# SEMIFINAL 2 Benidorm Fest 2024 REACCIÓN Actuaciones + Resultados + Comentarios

¡Bienvenidos, bienvenidos, bienvenidos! Vamos a reaccionar a la segunda semifinal del Benioir Fest 2024. A priori la semifinal más esperada porque es donde están más candidatos que son favoritos para representar a España en Eurovisión 2024. Tengo varios deseos para esta gala. Uno, que hayan arreglado el problema del sonido. Televisión Española ha dicho que en el estadio, y lo podemos comprobar si vemos las acciones grabadas desde el estadio, que allí las voces se escuchaban perfectamente, que el problema fue con la emisión del sonido. Una verdadera cagada porque se cargaron muchas actuaciones porque la voz iba y venía por el sonido. Espero que eso se haya arreglado, por favor. Y mi siguiente deseo es que básicamente se cumplan las expectativas y que tengamos unas votaciones justas. Dicho esto, no creo, bueno no creo no, no va a haber vídeo de la reacción a la final porque mañana me voy a Benidorm, no tengo entradas para el festival. Si a alguien le sobran o no puede ir, por favor que me contacte. No tengo entradas, pero sé que estaré en la plaza, entonces no me voy a grabar reacción a las actuaciones porque seguramente haya mucho ruido o quizás lo intento, no lo sé. Pero sé que grabaré mi reacción a los resultados desde la plaza como hice el año pasado. Intentaré grabar el ambiente de la plaza, incluso a lo mejor las actuaciones para que veáis cómo lo recibe el público. Va a tener que ser con mi móvil, calidad, mierda, lo siento. Entonces que no va a haber video reacción a las actuaciones No lo creo porque con el ruido no me vais a escuchar hablar Pero sí a los resultados ¿Vale? Así que vamos con el video reacción de las emisiones Pues vamos con la primera
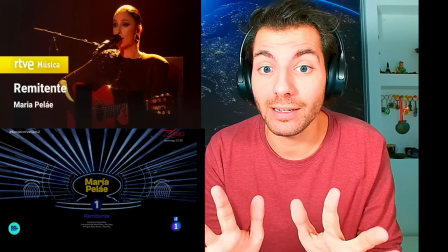de hoy Que es María Pelay Que era una de las favoritas Antes de conocer las canciones Con su canción Decepción Vamos a ver
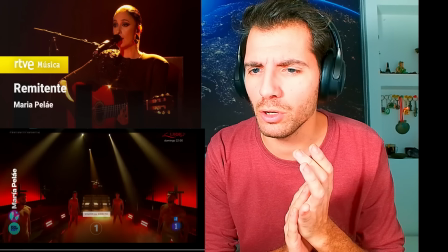Me encanta el coro en esta canción Qué dramático todo Es un funeral Ole esa guitarra ¡Ah!
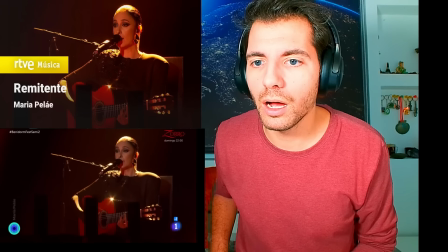¡Que está ella con la guitarra! ¡Rollo cantautora! ¡Qué guay!
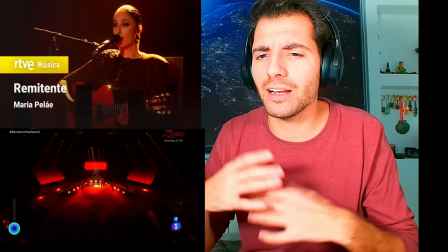Lástima que no pueda tocarla No entiendo este plano general Ya venimos de uno ¡Olé, María!
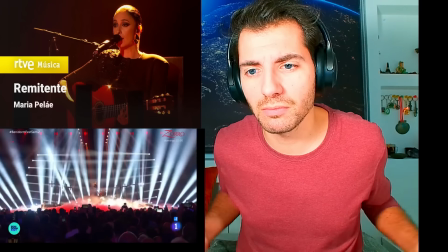No entiendo los planos generales ¿Me aportan? ¡Olé!
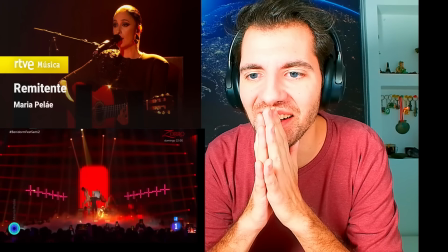¡Olé, qué voz! Además, con la guitarra como empoderamiento
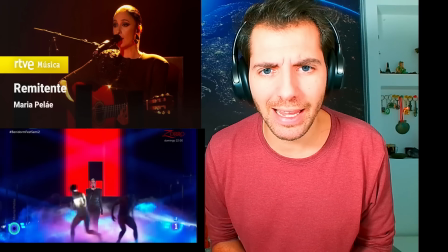La noto a ella como muy fría Y ella transmite ¡Olé!
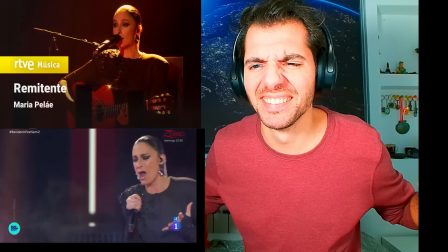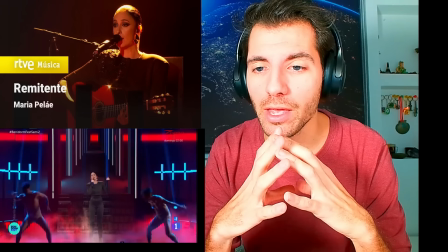Pero siento que es una actuación Como es más dramática la canción Que necesita mucho plano general Perdón, mucho plano cercano
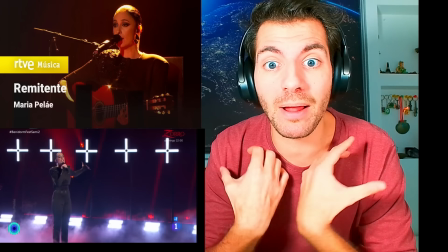¿Ves? Necesitamos más planos así Para verla a ella intensa ¡Vamos, María!
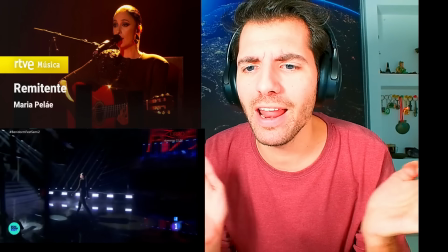¡Olé, olé, olé, olé, olé! Tú que artistaza eres
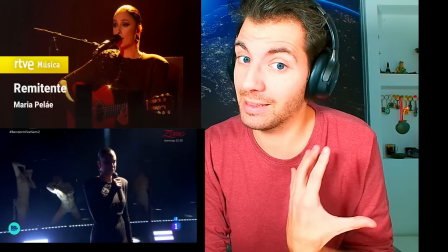La nota una mezcla entre Muy dramática, que también es cierto Porque la letra es muy heavy de cantar
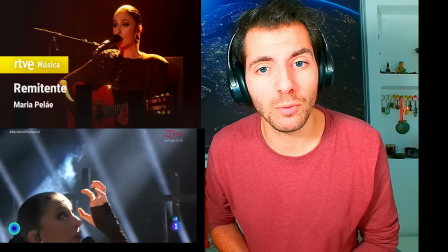Pero creo que está tan intensa Que no está transmitiendo Necesita relajarse ¿Ves?
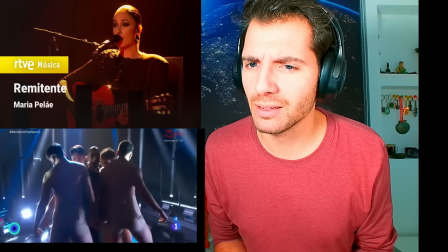Está muy agresiva Eso está muy chulo Vamos María
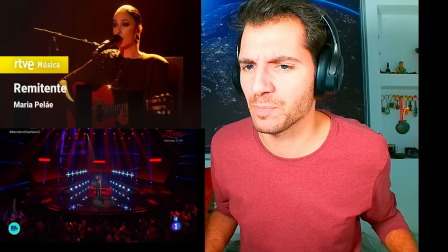¡Olé! A ver,
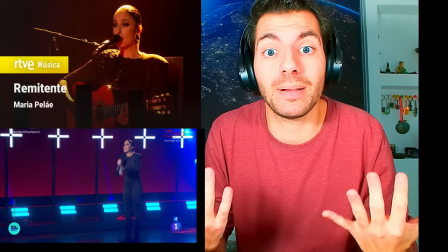podemos entender por las cruces Que es algo dramático Que pueden pensar que pueden hablar de la pérdida O las penas O del seguir adelante con dolor
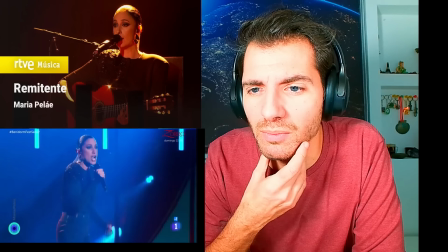Pero Pienso lo mismo Creo que necesitaba algo más íntimo Más sencillo
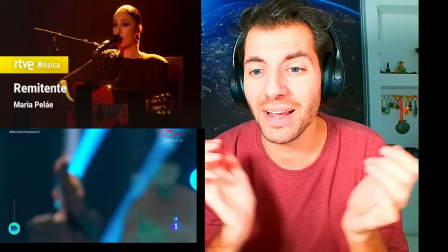Vale Además lleva un outfit moderno No folclórica
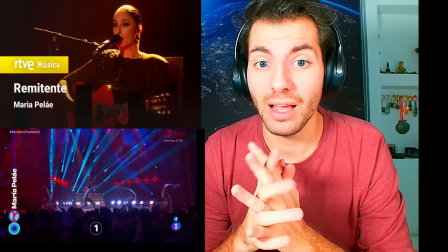En los jurados por la voz En los jurados por la voz va a estar muy alto
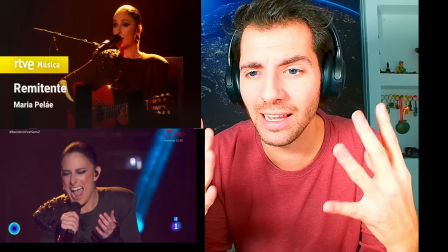Ole